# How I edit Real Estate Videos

Hey, what's up guys? This is Tony from Dot Video Design. Today I'm going to be showing you how I edit my real estate videos.
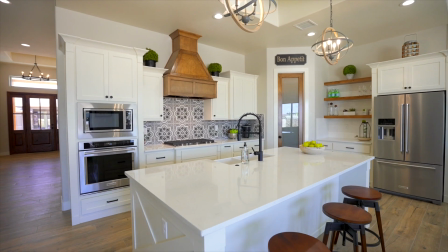It's just going to be a general, nothing too detailed.
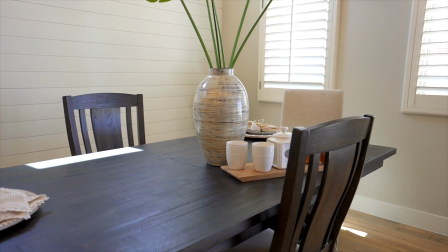We're going to be doing proxies, simple cuts, how I arrange my footage, and make sure to subscribe and follow me on Instagram at Dot Video Design.
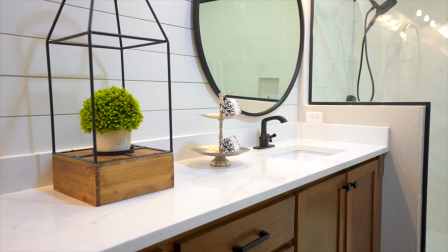I'm going to be rolling out some new plugins, you know, lower thirds, titles, all that good stuff.
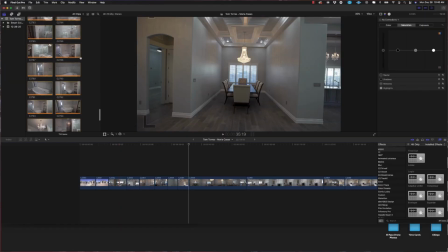All right, cool guys. So now we're here in Final Cut Pro X. I think it's
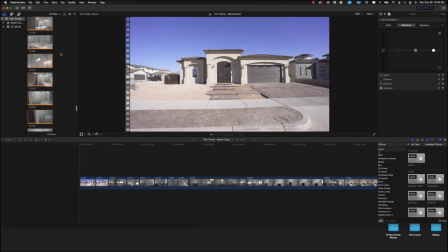updated to the latest release. So yeah, I already have my project opened up. I imported all the footage. This is, like I said, this is going to be footage from an A7S III. I really love this camera, especially for real estate.
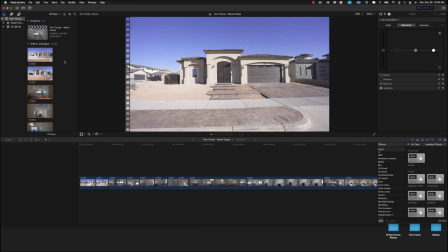Like the dynamic range is crazy, especially for real estate, because you know sometimes you're going from room to room. I shoot several houses a day, so I'm usually in a rush. I'm in a hurry. Sometimes if the owners still live there, if it's the owners still live there,
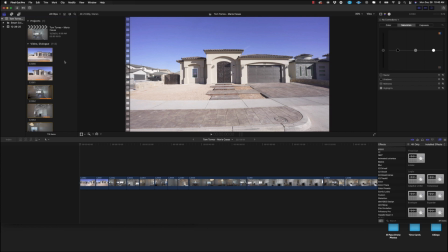I have to do it quick because you know I want to do it as fast as possible and make it convenient for them.
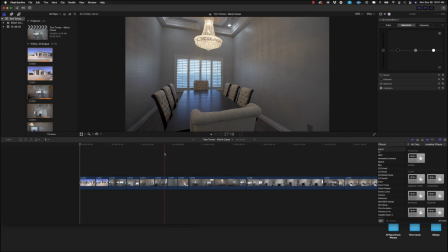I shoot always 60 frames per second. There's very few times that I do 120 if you know there's fires, a really cool fireplace that they have, and I'll slow it down.
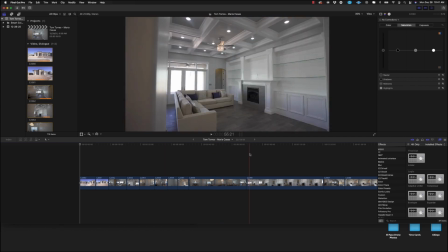But for the majority of the part, I shoot in 60 frames per second, everything.
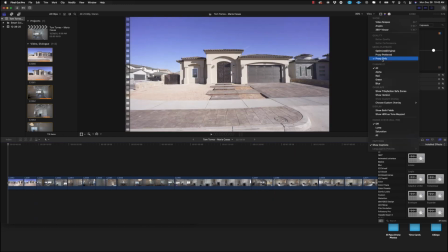Let's get into it. So the footage was imported. We are in proxy. When I import, I do the proxy, I let it do its thing.
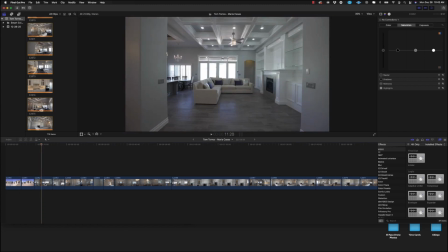So now all my clips are in proxy. It looks a little dark, but once we color grade and color edit, all that stuff is going to look nice and bright.
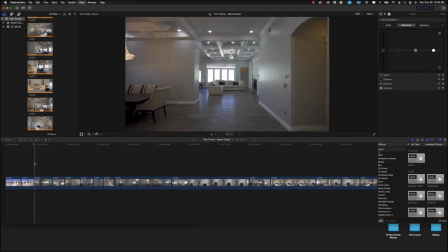I always shoot several takes of every room.
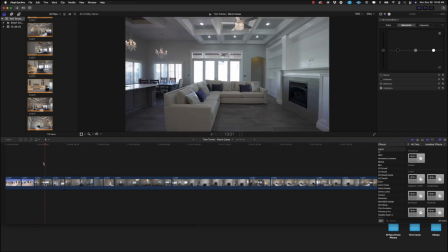This one was just a straight shot. I'm going a little fast, but since I shot in 60 frames per second, I'll be able to slow it down.
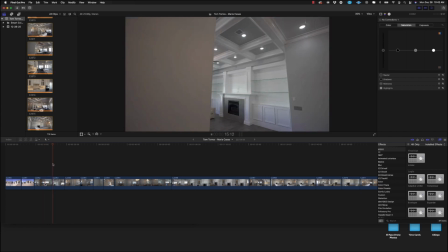You know, this is one angle, this is another angle, just to show the details of the ceiling.
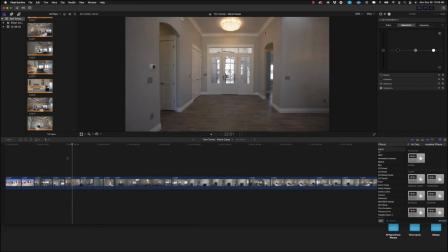And then, yeah, an entrance shot from showing the front door, the entrance.
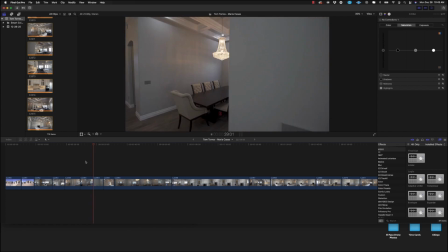This one's a neat room, neat little dining area.
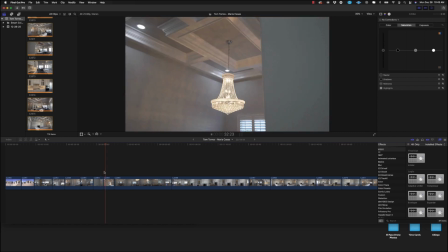And like I said, like different angles just to make sure I have it. So as soon as I import my footage, I don't worry about if they're in order or anything.
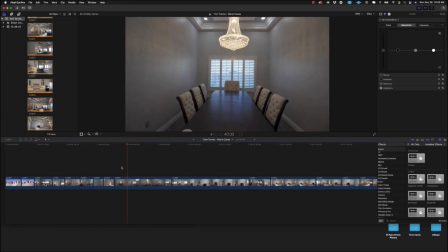I just cut it down to where I know the areas that the sections of the clip that I'm going to be using. So this one, maybe I'll cut it down. The framing isn't perfect, but it works.
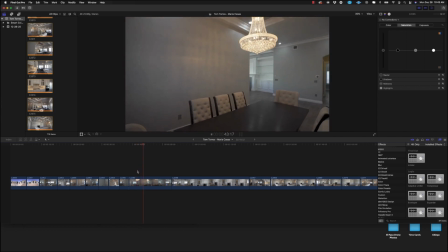As videographers, we tend to see little details like that, but you know, the realtors, they just want to show the house. They just want to sell the house. So that's where we're focusing, showing the flow of the property.
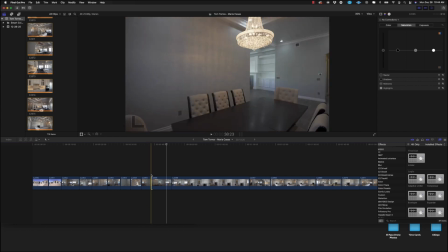See, this one shows how the actual dining area. This one shows how from one room to the other, how the flow of the house is.
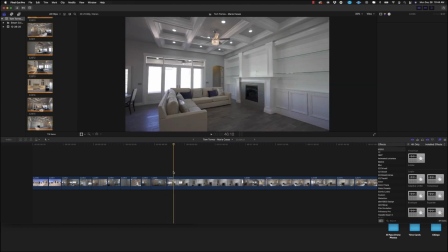So I really like this clip, and then yeah, we'll just go through the whole clips. I like to show, I always like to show a little bit of foreground just to add movement to it. I usually have the fans on to also add movement to it, but this fan, it's a new build, so they were still working on it.
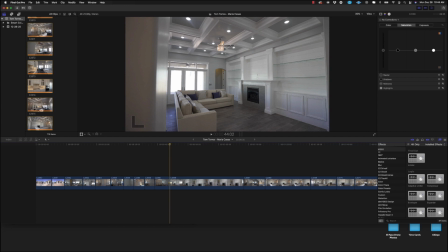The fan, for some reason, I couldn't find the remote and it wouldn't turn on with the light switches. So yeah,
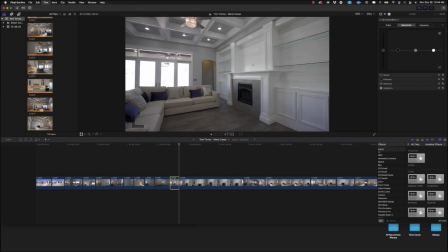boom, probably just use that little section and Command B and it cuts your clip.
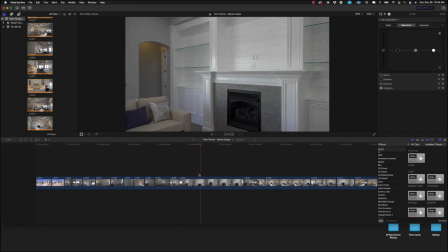And then a little detail shot. Oh,
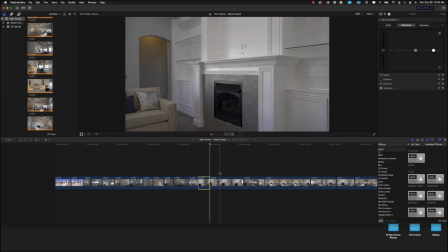I'll do that. That's good enough. Delete the rest.
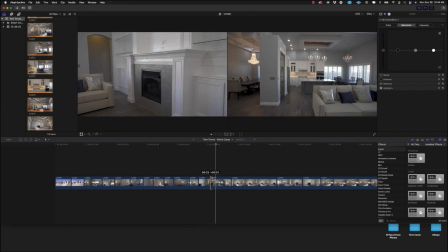Showing to the kitchen.
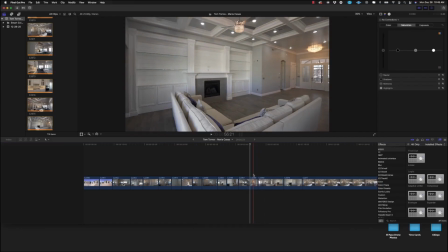This one is, I like this clip because it shows the living area and also the entrance. So it shows the flow of the house. Or it shows not the flow, it shows the layout of the house.